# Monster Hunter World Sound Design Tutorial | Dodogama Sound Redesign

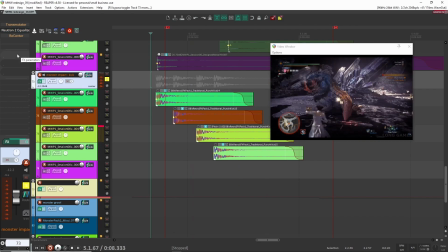20:42 Yeah, they're way too bassy, and I just needed something that's more high frequency, not so much bass. So that's what that's doing there. And then recenter again, just making everything a bit more narrow.
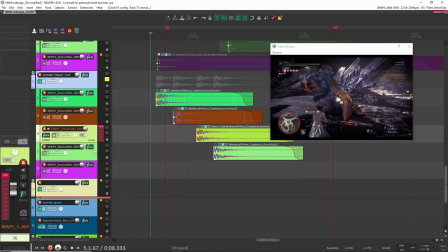20:57 I don't even know if it's doing very much. Might not even need it. But yeah, that's basically it. So these are not even, no processing on them other than that.
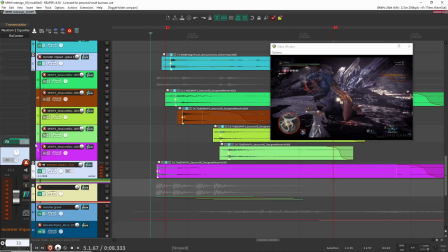21:06 So yeah, so this sound I was pretty happy with in terms of the quality of the sound and how it turned out.
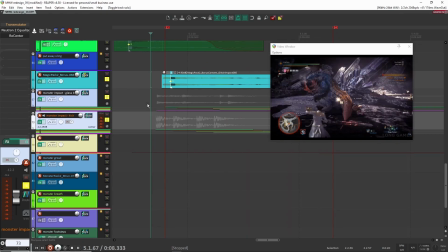21:13 It was really nice. So you kind of have this like glass breaking sound and then these like little pops.
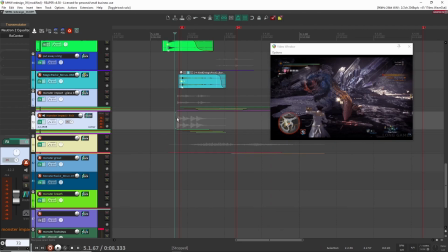21:20 So that's how I created that sound. And once I had that, I think that was pretty much it.
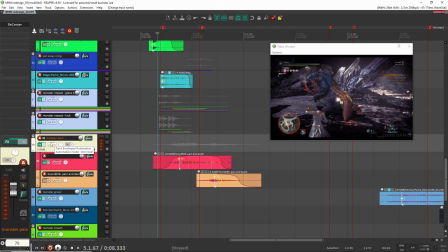21:25 Yeah, I think that was it for the character weapon sounds.
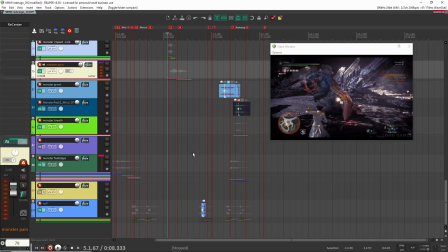21:30 So we had already went over the two sword sounds, and then this was like the slingshot sound. So yeah, those are the main monster sounds for this redesign. So next, why don't we have a look at all of the monster sounds, monster vocalizations, because there's quite a lot in this one.
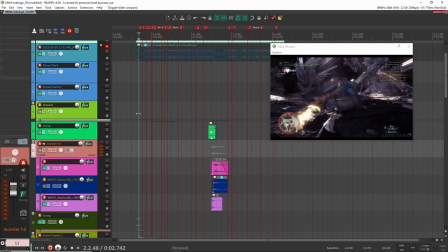21:44 So why don't we go from left to right here, from the beginning all the way to the end. Let's go here.
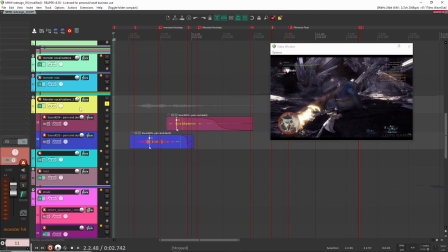21:50 All right, so here is the first one. This is the monster in pain when it gets hit from the first sword hit here. So I was looking through my library for some monster pain sounds, and this is, again, from other sound packs that I created before. I think it's from my monster sound pack too. Anyways, so let's have a listen to these.
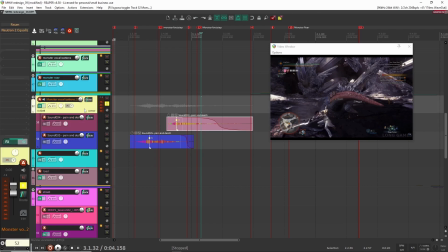22:09 I'll take off the processing I have because there's no processing individually on these. So I kind of drag them and drop them in here, and then I did a bit of processing to make it fit to the picture. So let's have a listen. All right, so it sounds very close to you, very in your face, and very dry.
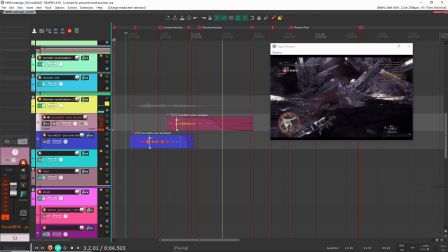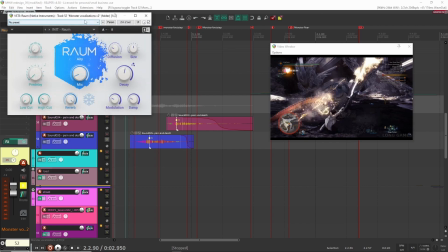22:35 All right, and then for processing, I added some reverb here. This is ROM, just to put it in this big space because it's in this big like cavern.
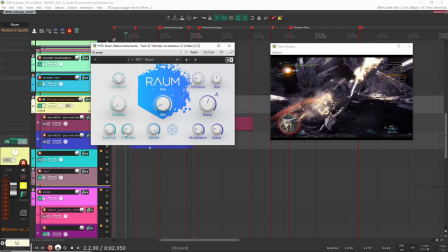22:42 I put the high cut down a lot because I wanted the reverb to be dark. And even here, you'll see the reverb is not very much. It's 7.5. But this is kind of the main setting that I use, and you're going to see used throughout for all of the monster vocalization sounds. This is kind of around here. So normally my high cut is usually around 2.5.
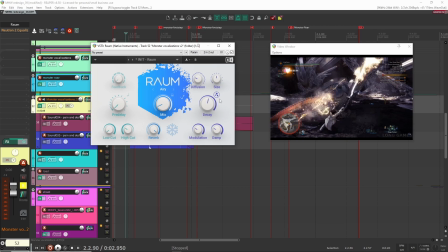23:00 Mix is going to be low, and then decay is going to be around 3. And I click on this button, which I'm not sure what it does, but it sounded better to me.
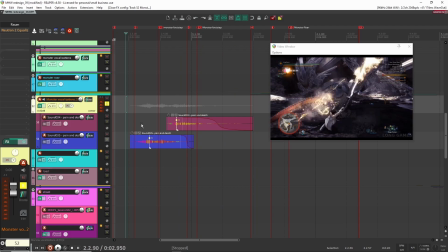23:08 So you can hear it echoing in the distance. And that's what I was trying to go for.
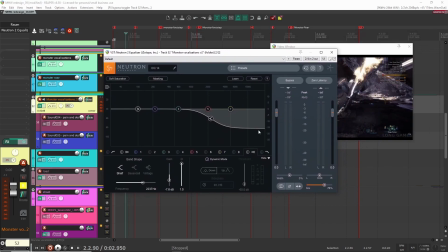23:13 All right, next is, because I felt like it was bright and it was really close to the player, I didn't want that, so I did a bit of a high shelf here, just to bring it,
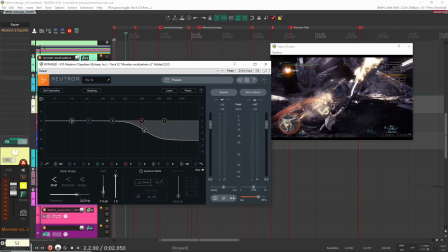23:21 to make it feel like because the monster's not even facing us, it's facing the other way. So that's what this shelf is doing. I wanted to make it feel like it's not facing us, it's a bit further away. So if I turn it off,
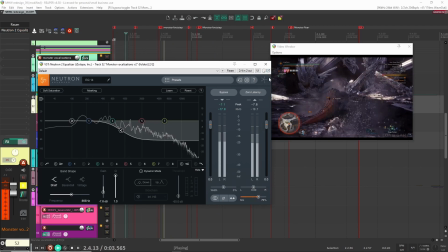23:34 right, sounds kind of close to us, in your face, and then with this on, it just feels like it's turned away from us.
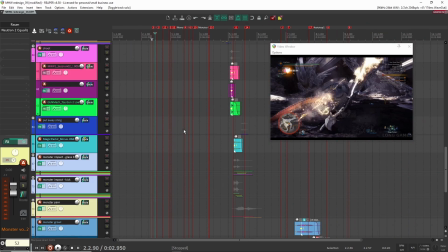23:43 All right, so that's the first monster vocalization sound. Let's go for...
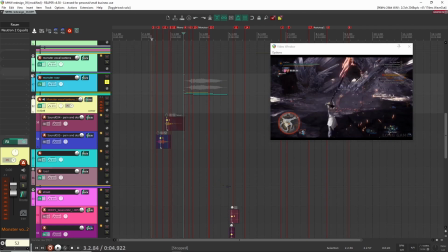23:49 All right, so there's the monster roar here when it's in the distance, and this one is interesting.
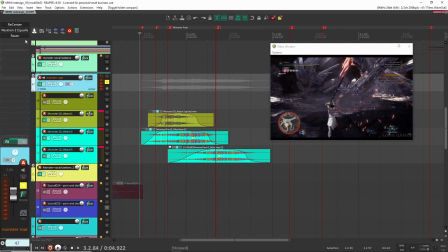23:54 This one's fun. So let's have a listen with these off here, and let's play... Did I have a bit of... Yeah, so I had quite a bit of processing on each of these, but let's have a listen here without the group processing on. That's what that sounds like. Let's take these off now.
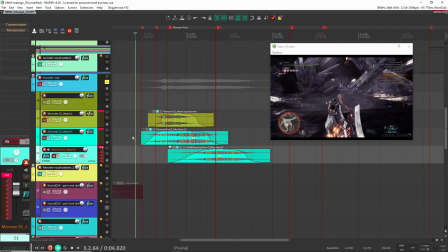So it really doesn't make sense when we take everything off, but when we put everything back on, it does help and it makes sense.
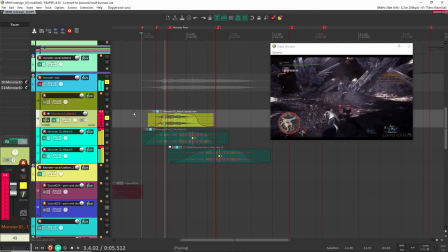24:25 And let me show you why. So the first one here is this one. And this is just a monster roar I had. I put in some reverb because I wanted to make it feel like it was in a big space. It was kind of the airy part of the attack.
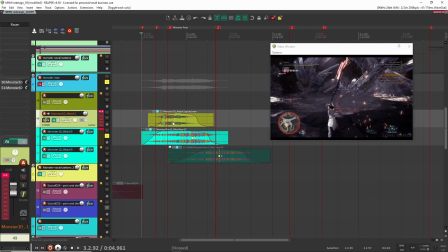24:39 And the way that I designed the monster sound to make it feel more realistic or better is there was two components. There was this air sound, and then there's this like lower growl sound. And the way that I blended them together was using transmutator.
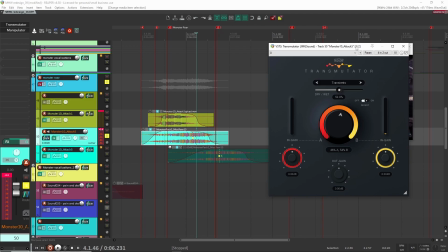24:51 So with Transmutator, I can blend the two sounds together, put them through this plugin here,
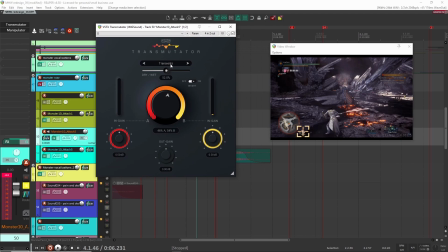24:57 and then what this setting is, so there's different settings here. If you want to see like a video of a Transmutator, I made a video about it because it's pretty cool and it's great for like morphing and blending sounds together. So I'll put it above, but I'm using the transient setting here. And what it's doing is it's following the transients from one of the sounds.
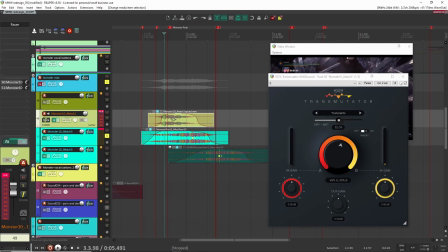25:13 I think it's from the second sound that I chose. And then, so this sound is kind of following the transients from this second sound here. So they're kind of blending together with the transients. So they just mix together a lot more naturally.
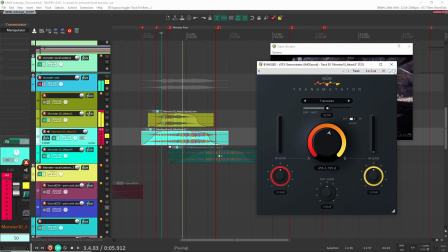25:27 So if I take it off, and with on,
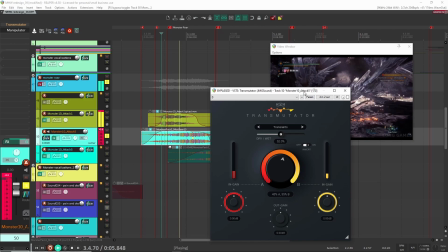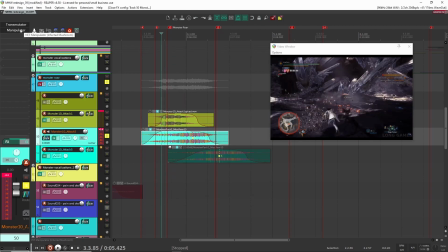25:39 right, you just get more of that airiness in there, and it sounds a little bit better. Okay, next I had a manipulator here. This I just brought down the pitch, the format a little bit here, 2x2, 2 semitones. Right, and that's basically it.
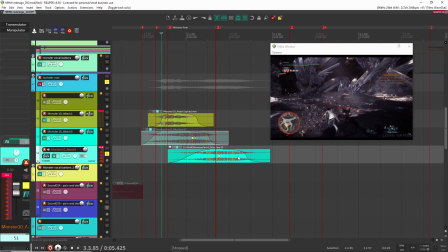25:53 Next here I added this one here, and this was just to elongate the sound because I felt like it was,
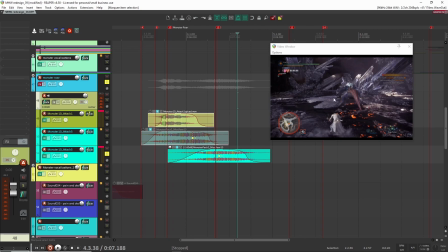25:59 this together was too short, and when we look at the picture, like the monster was still kind of yelling and crying out here,
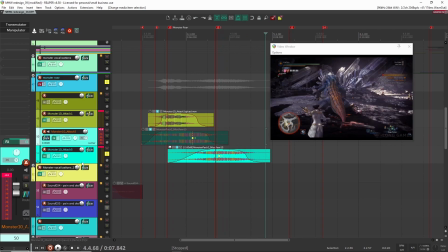26:05 or doing its roar thing. So I needed a way to elongate it.
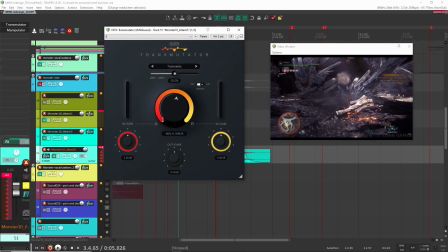26:08 So what I did is I copied this monster sound, I put it down here, and then I put on Transmutator and I blended it with this sound here.
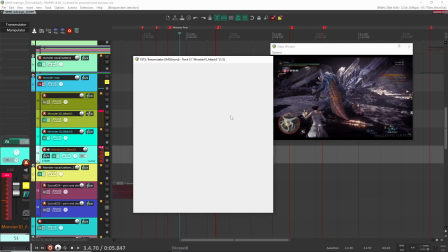26:17 And what's cool about this one is I'm actually modulating the wheel here,
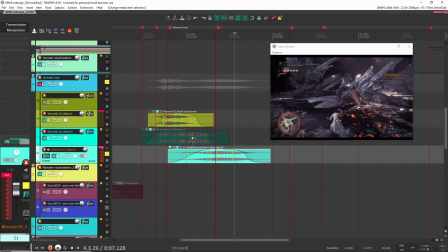26:29 so that I'm getting more of this sound and then less of these two sounds as the sound goes on. And also, like, the sounds kind of end here, so you don't actually hear it.
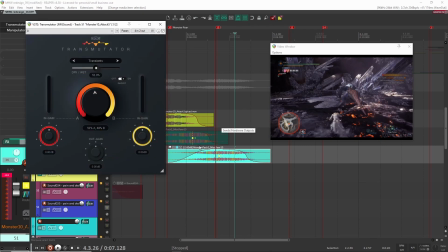26:36 So that's kind of why I was modulating the wheel here, so that it went to A, which is this sound here.
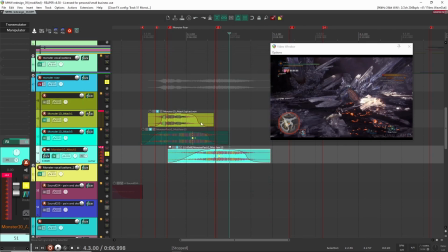26:43 So as the sound progresses, you're hearing a combination of these two sounds, and then it fades into only this one. So with it together now.
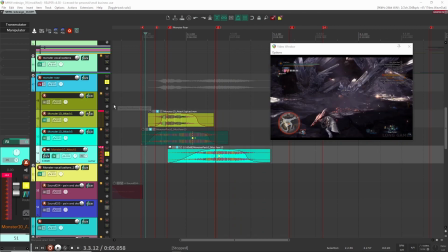26:58 And then I think the last thing I did here again was just manipulator again. Here I just brought it down by 6. Because if I had it down to 2, it would have been the exact same setting as this one, and it would have been just too obvious that it was the same sound. But when I brought it down by 6, it felt a bit more natural because it didn't sound exactly the same.
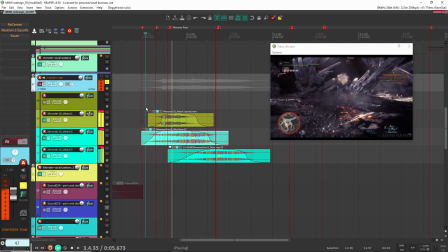27:16 All right, so once I had this sound in place, it sounded great. So then it was just a matter of putting it into place.
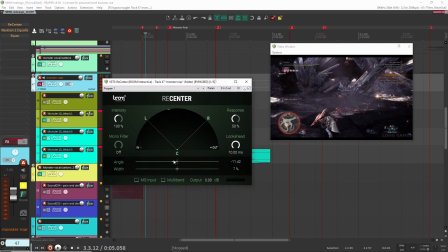27:25 So first thing I did was narrowing the width again and putting the sound a little bit to the left where the monster is.
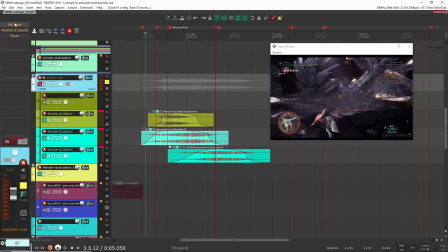27:35 So that's what recenter is doing here. So let's turn these on here.
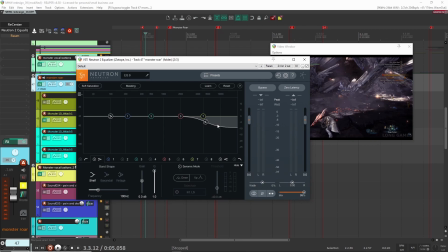27:43 All right, next I had an EQ just to cut down a bit of the highs, just because the monster is more distant.
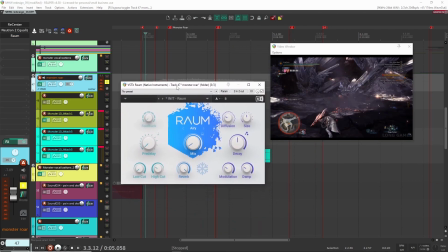27:54 Finally, again, here you'll see a similar reverb setting that I had before, so around 2.5 for the high cut. Delays around 2.9 this time, and I had at just 3.9 for the mix.
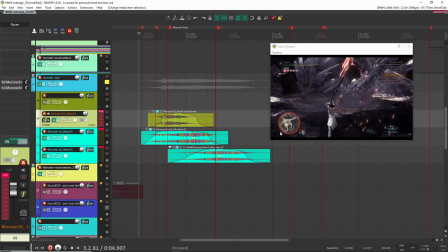28:07 Right, so you still hear it ring out after the monster's done yelling. All
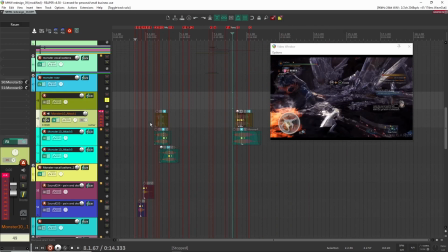28:16 right, so that is the monster roar here. And now here, I kind of did a similar thing for this second one. I think I just kind of copied and pasted the sounds over from this roar over to here when the monster is roaring here.
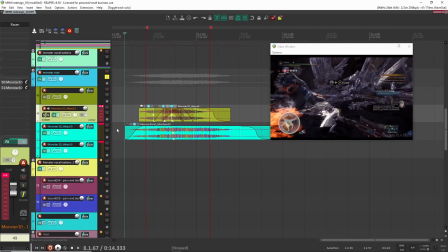28:33 And again, the way that I did that is I started with this main sound, which sounded good on its own, but I felt it was missing or lacking a bit of air, so that's why I added this one. And when you're blending two like monster sounds and growls together, it just feels a bit more organic and natural.
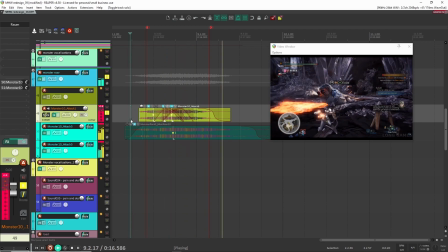28:51 At least it did for me for this section. Right, this is more of the airiness again to the sound.
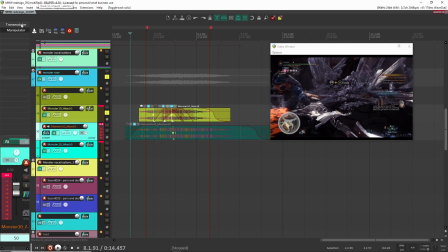28:58 Again, I blended these two together with Transmutator.